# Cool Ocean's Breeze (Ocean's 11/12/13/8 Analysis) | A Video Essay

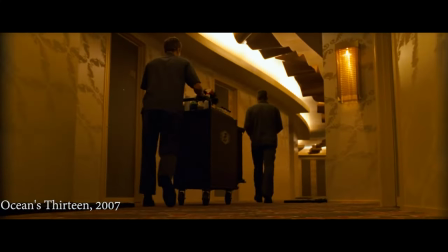However, given the way that information is withheld from the audience throughout, such is the reveal of the fake vault,
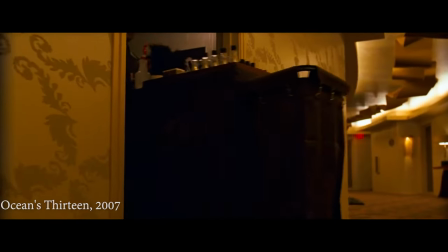there is the sense that even this level of slick, effortless editing is not quite enough to fully keep up with the crew.
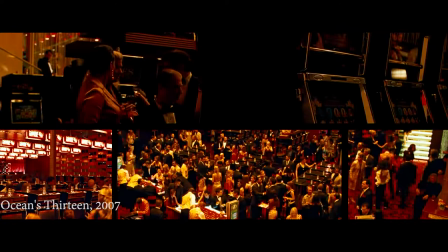These moments of misdirection tend to culminate in equally stylish reveals where the camera
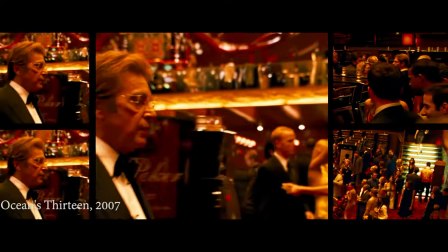zooms and whips around the space to show the spectator exactly what they had missed the first time.
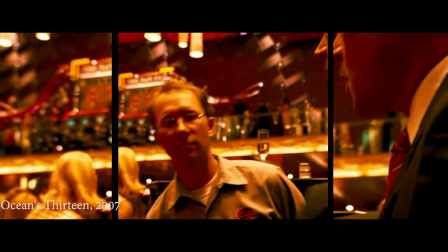Also common is the use of split screens which further give the sense that the heist is operating faster than even the audience can keep track of,
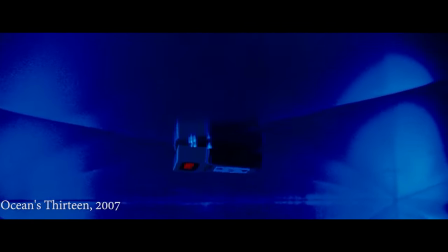with everything unfolding all at once.
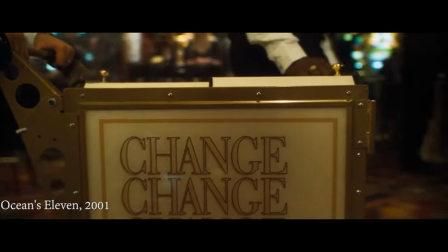A scene that has always stood out to me as a key example of all this is near the beginning of Ocean's Eleven, where Danny outlines the plan for the Bellagio job.
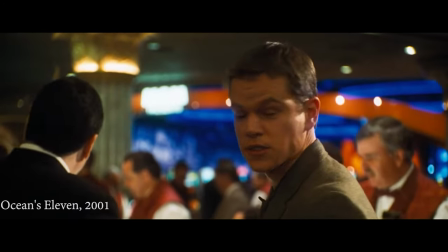The camera pans and zooms around money cards and key cards to the various gang members watching them, as Danny explains via voiceover what it is they're looking for.
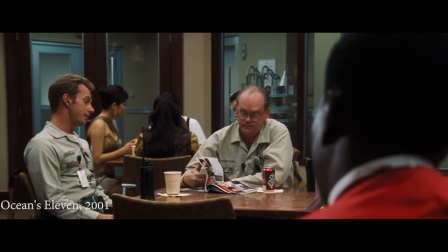The movement reveals the technicalities of their plan while also making the spectator feel like they're a part of it,
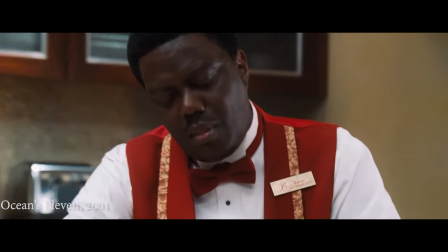observing alongside the members of the crew and imparting some of that critical coolness onto them.
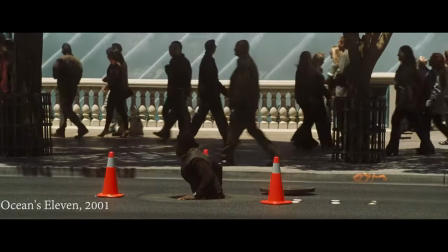Following a shot of Basher dropping down into the sewers, the camera takes up the movement of a passing pedestrian,
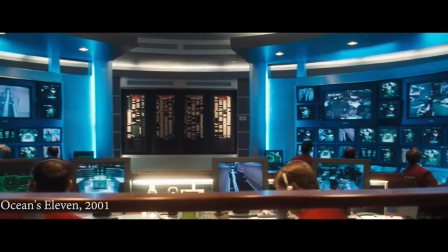beginning to spin around various settings from the casino control room, to the crew's hotel room,
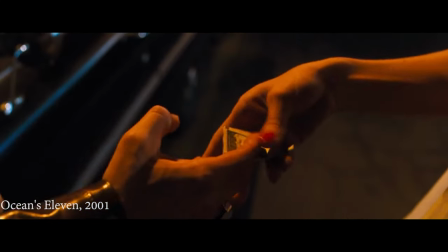to a strip club, creating the very literal sense of a plan being set into motion.
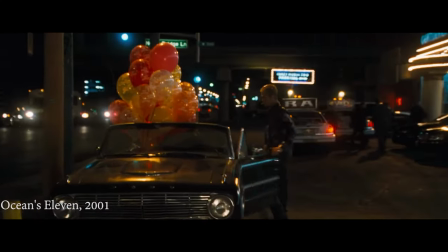This motion is then continued into the next shot as the camera zooms once more into a bundle of balloons.
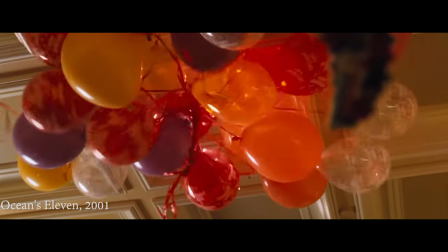before fading into their place in the plan, floating up to block out the security cameras long enough for another member of the heist to slip behind the curtain.
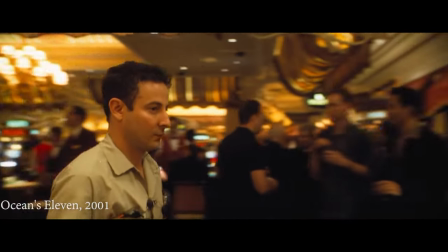There is a lot going on here, and I could spend far more time than I have done breaking it down,
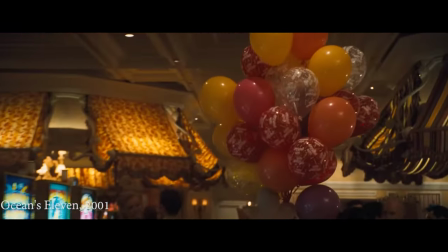but I think what's important to note here is that it all looks so effortless. Every movement and cut is motivated and flows smoothly.
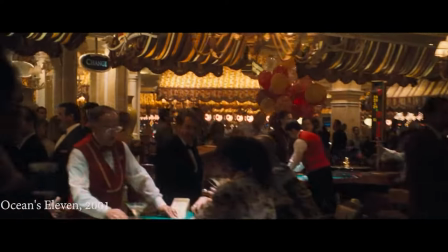The predominant feeling I get from this scene is, rather straightforwardly, that it looks cool.
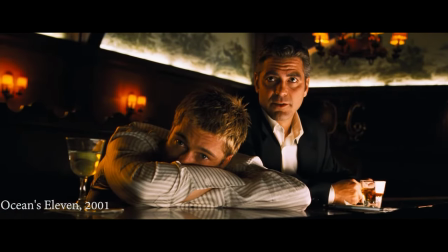It feels cool, and it feels like you're a part of all of it. And there is genuine artistry in making something look this effortless. The effect of all of this is to enhance what is already there. It is not difficult to convince an audience that George Clooney is cool.
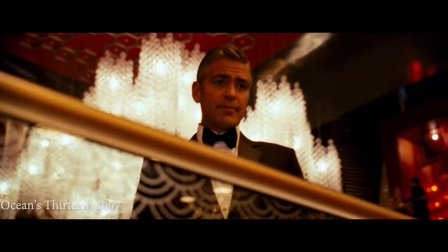The beauty of the Ocean's films is that they take their stars and give them a world and style that is deserving of this elevated level of glamour.
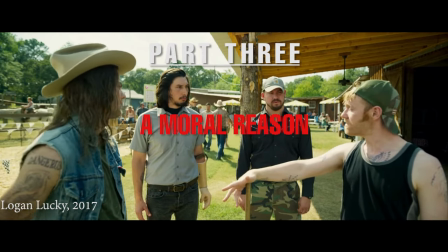Gotta have a good reason to break the law. do something like robbing, and we need a moral reason.
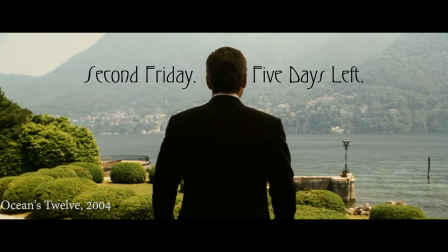I've watched over a dozen heist movies in preparation for this essay,
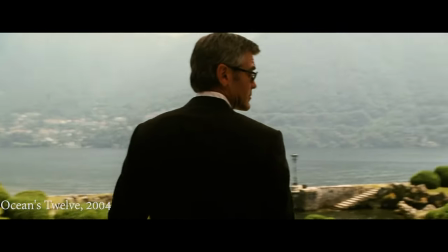and whether or not the robbery tends to be successful often hinges on the moral implications behind it.
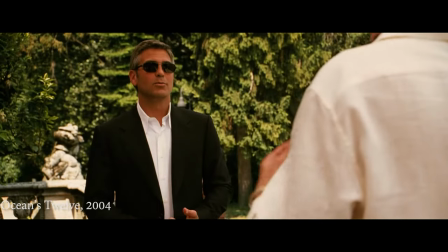Are they robbing from the rich to feed the poor, or are they stealing for their own selfish advancement?
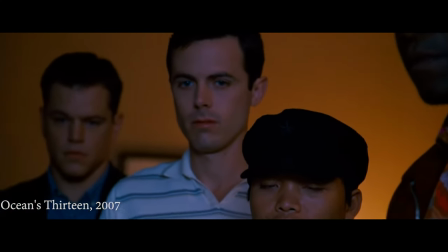I think these questions speak to one of the core tensions of the heist film, between coolness and emotion.
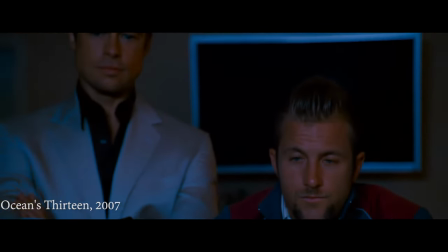Moral motivation is, in many respects, completely antithetical to coolness.
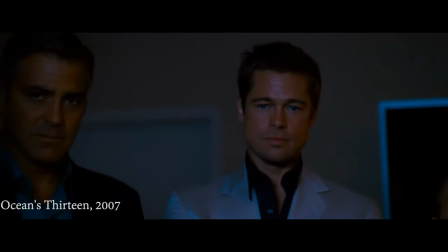For a heist to have some kind of emotional, moral grounding,
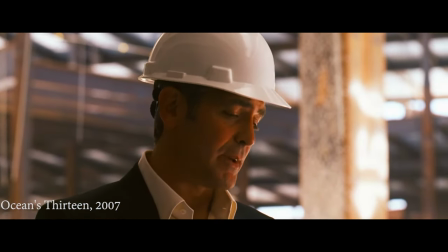its participants must show something other than the slick, uncaring detachment that is so integral to an aesthetic of coolness.
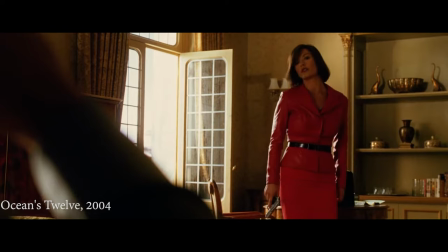For this reason, it is often the case that it is the emotional component that causes a heist to fail.
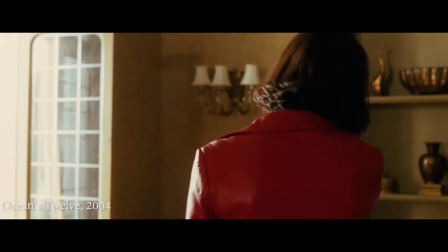An ex-partner giving away the game, or a protagonist pushing too far for the sake of revenge.
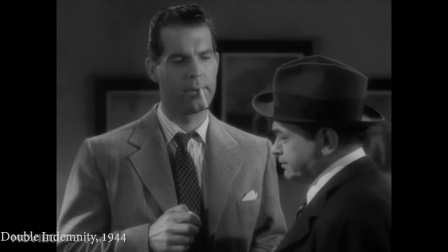This need for moral motivation is rooted in the restrictions of the production code, which,
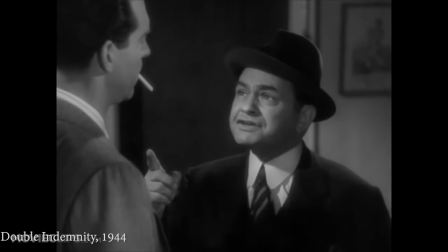throughout the 40s, 50s, and into the 60s, dictated what could or could not be shown in Hollywood cinema.
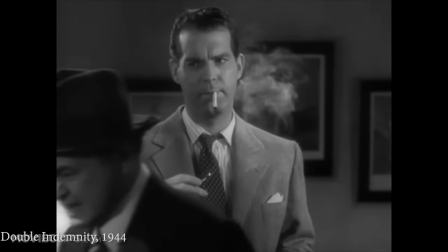If you were going to have a criminal in your film, they needed to be punished for their actions, either through legal means or their death.
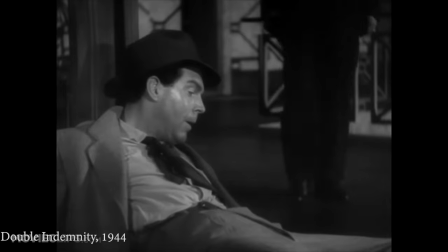For this reason, almost every early heist movie ends in failure of some kind.
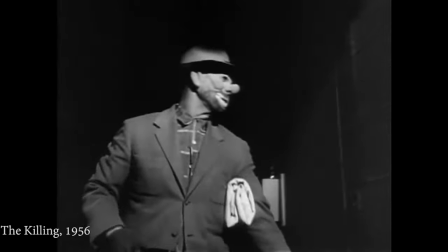The original Ocean's Eleven, Rafifi, The Killing, and The Asphalt Jungle all end on a somber note,
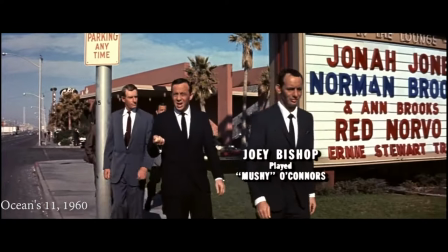reinforcing the idea that crime doesn't pay. The production code has long since been abandoned, and our criminals have only grown more sympathetic over the years,
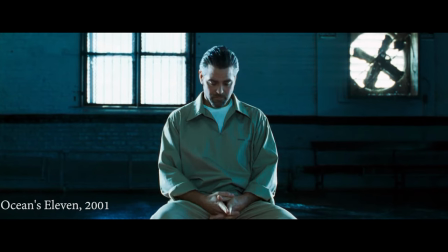but the need to have a firm moral motivation for their actions has remained, and those without one are doomed to fail.